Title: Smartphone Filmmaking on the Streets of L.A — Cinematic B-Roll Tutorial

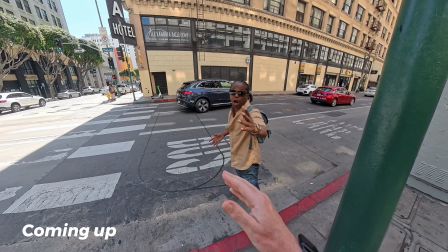(0:00) You need to stop doing that, man. That's crazy. You're gonna get hurt, bro. Okay. It looks like you were.
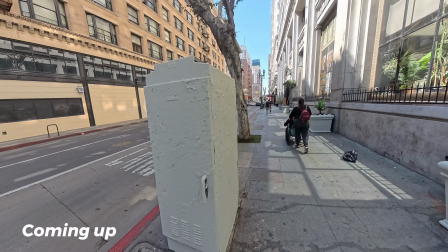(0:04) Whether you were or not, it's debatable.
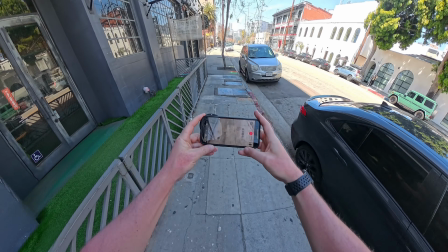(0:07)
Okay, so today we are in downtown LA shooting some cinematic B-roll using nothing but a smartphone.
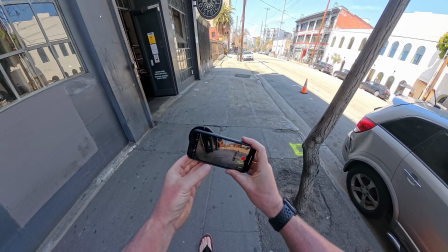(0:13)
No fancy camera gear today, folks, shooting everything completely handheld.
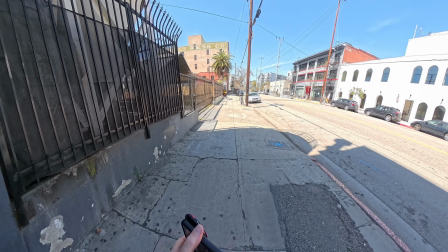(0:18)
Now the aim is to capture enough shots to create a short cinematic sequence with music,
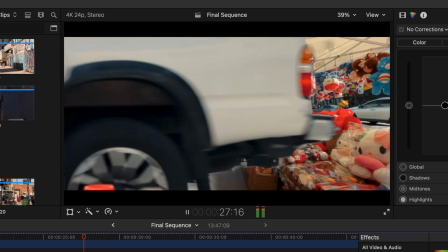(0:24)
color grading and sound effects that I'll show you at the end of this video. As you can probably tell from my accent, I am not from around here.
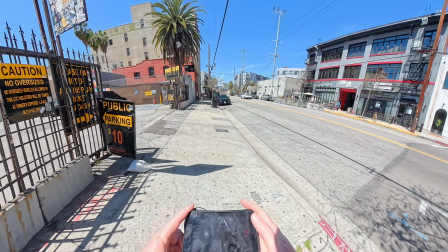(0:31)
I don't know the area well, but join me as I explore the city and share some filmmaking tips and techniques that you can apply to your own films and videos.
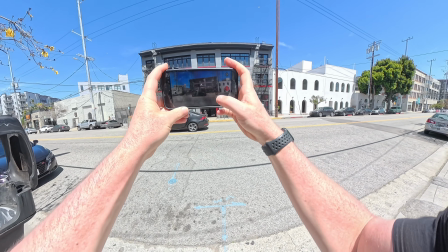(0:39)
Okay, let's start capturing some footage, starting nice and simple with a static shot of this building here across the road.
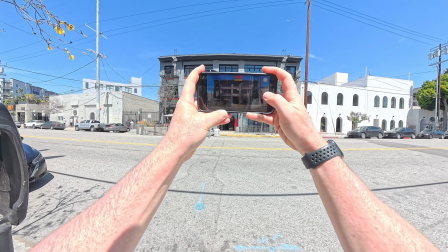(0:47)
Not exactly sure what this building is. Looks like we've got a coffee shop on the left. Definitely not the best shot in the world, but we're just warming up here.
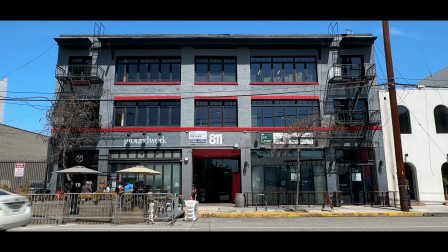(0:55)
I'm sure we'll find plenty of better shots as we get deeper into the city.
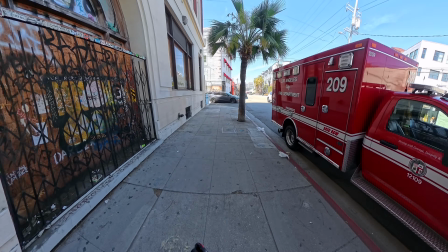(0:59)
We've got this Los Angeles Fire Department vehicle on our right, as well as this palm tree,
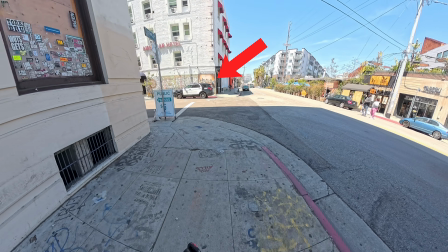(1:04)
but I've also spotted a Los Angeles police vehicle parked outside this hotel, and this has definitely caught my eye.
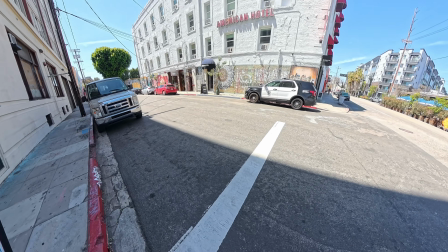(1:11)
So let's grab a few shots of this.
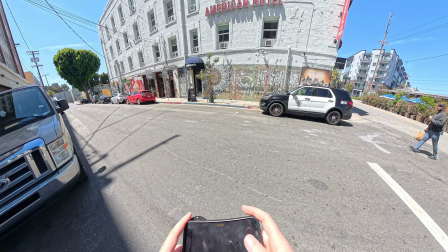(1:14)
I really want to try and capture the essence of downtown LA in the final sequence, and this police vehicle will definitely help with that.
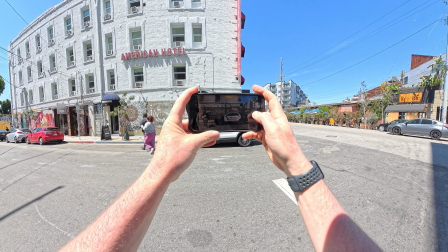(1:22)
As always, I'm going to lock focus and exposure by tapping and holding on the screen and hit record.
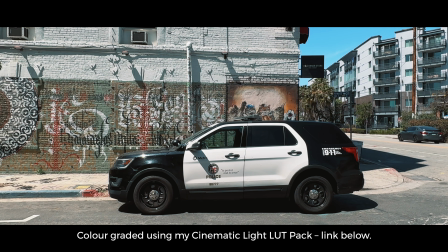(1:27)
Again, just starting simple with a static shot. I'll start to add more movement to these clips as we go.
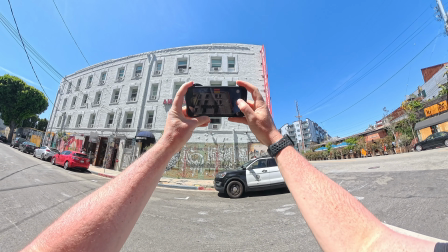(1:33)
Now let's grab a quick shot of this hotel, a static shot, and let's quickly capture another one with a bit of movement.
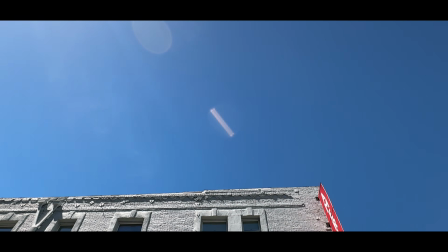(1:40)
Let's go for a tilt down and reveal the hotel.
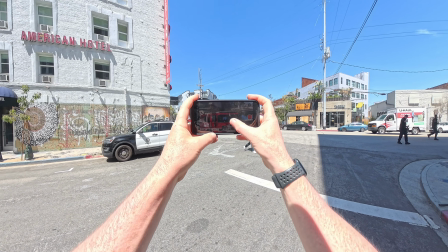(1:47)
Oh, and how's this for timing? We've got a Los Angeles fire truck pulling in, so let's grab a couple of shots of this to add to our final sequence.
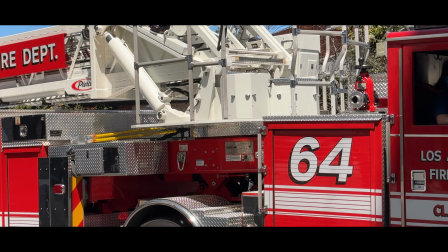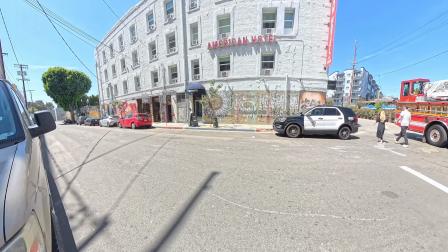(2:01)
Okay, great, not bad, but we definitely need to start adding some movement to these shots, as well as some depth and foreground.
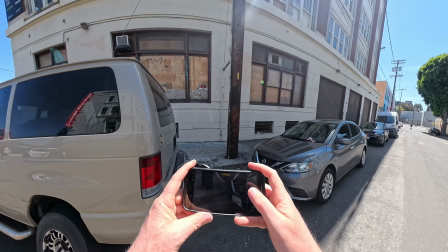(2:08)
So let's grab another shot of this police car, only this time reveal it from behind this van.
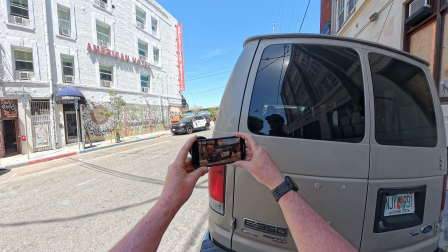(2:14)
I'm gonna lock focus and exposure again, and I'm gonna hit record. I'm gonna start with my camera behind the van, and then slowly reveal the police car.
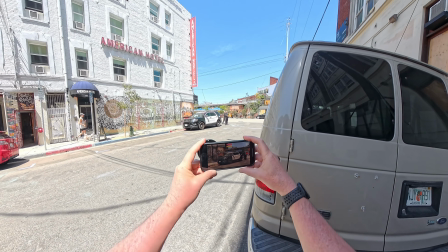(2:22)
Let's take a look.
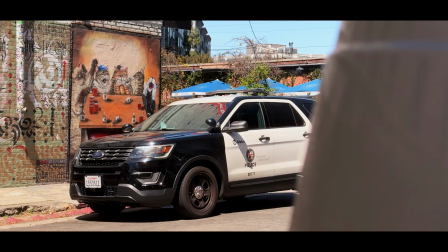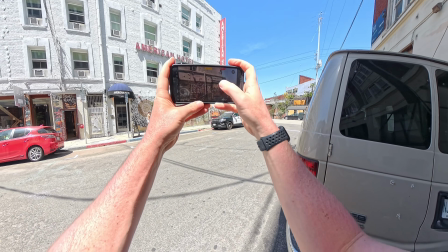(2:28)
Now, I'm not sure what the rules are on filming police here, but they don't seem to mind.
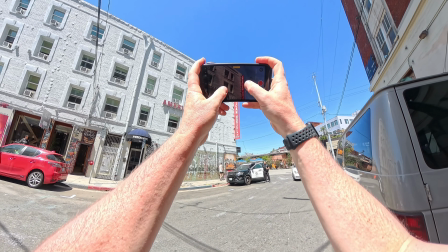(2:32)
So I'm just going to grab one more shot of this hotel, and then we'll move on to our next location.
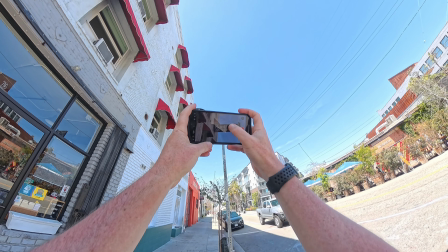(2:37)
Okay, so it's always important to capture a good mix of shots, nice wide shots as well as detailed shots.
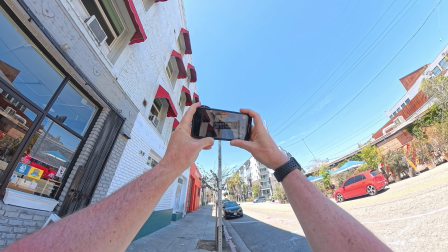(2:43)
So for this, I just want to capture a close-up shot of this street sign, and for this, I'm just going to orbit around it to help give it a bit more movement and interest.
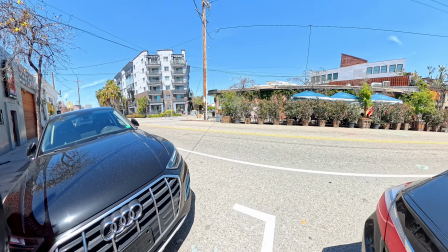(2:52)
Okay, let's keep moving. Now, I've got to remember which way to look when I cross the road here, because we drive on the opposite side in the UK and we don't want any accidents.
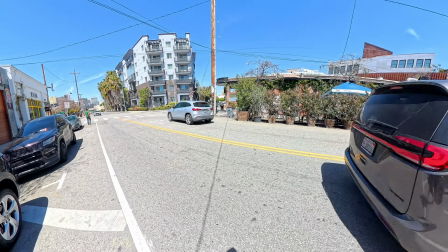(3:01)
Also, fun fact, crossing the street like this used to be illegal here in LA. It was considered jaywalking.
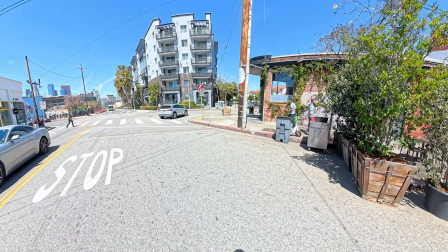(3:07)
But in 2023, California passed the Freedom to Walk Act,
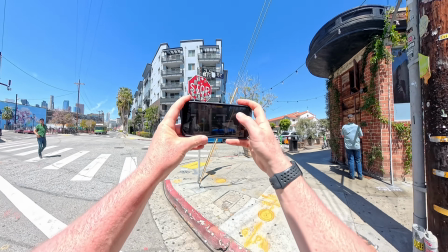(3:10)
which basically means pedestrians can now legally cross the street outside of crosswalks as long as it's safe, which I think it is.
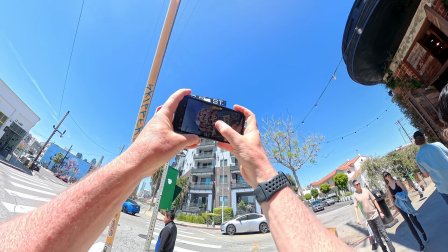(3:18)
Okay, we've got another interesting sign here, this stop sign covered with stickers.
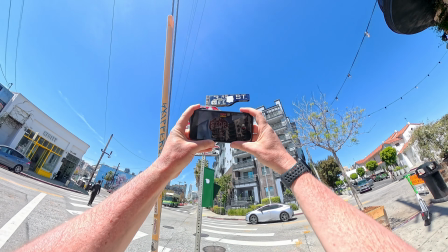(3:23)
This could make for an interesting shot. So I'm quickly going to do the same, just a smooth reveal shot like this.
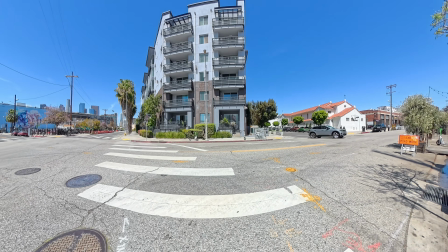(3:30)
Okay, let's cross the road, and we've got another similar stop sign here.
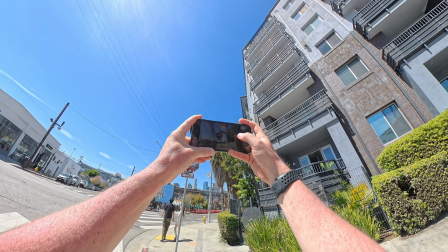(3:34)
The first one had the high-rise apartments in the background, but this one has got the city skyline, which could look even more interesting.
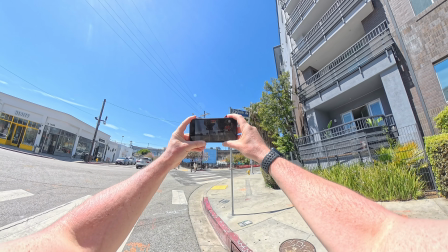(3:41)
So I'm quickly going to grab a similar shot of this, and let's also get one sliding to the right and tilting up.
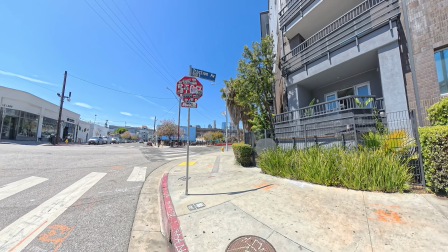(3:48)
We've got some birds in the background there as well. Okay, great. Okay, we've got this yellow fire hydrant here.
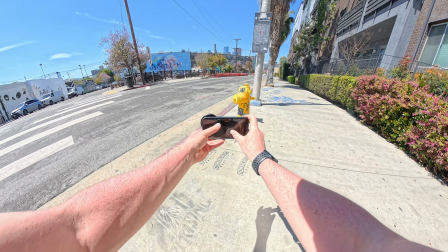(3:53)
This could make for an interesting shot, especially if I get low and wait for a car to drive by. We don't see these in the UK.
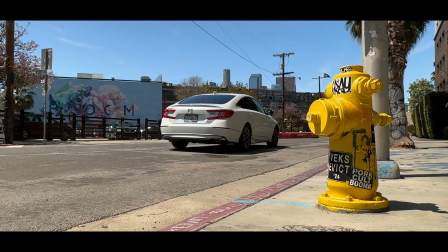(4:00)
I'm sure if you're from LA, this is totally normal, but for me, this is interesting.
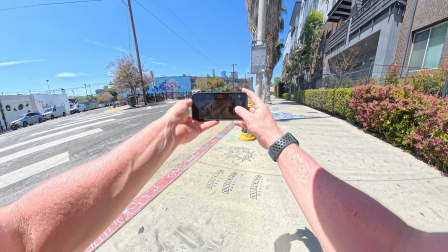(4:04)
And as a general rule, if you find something interesting, chances are others will too.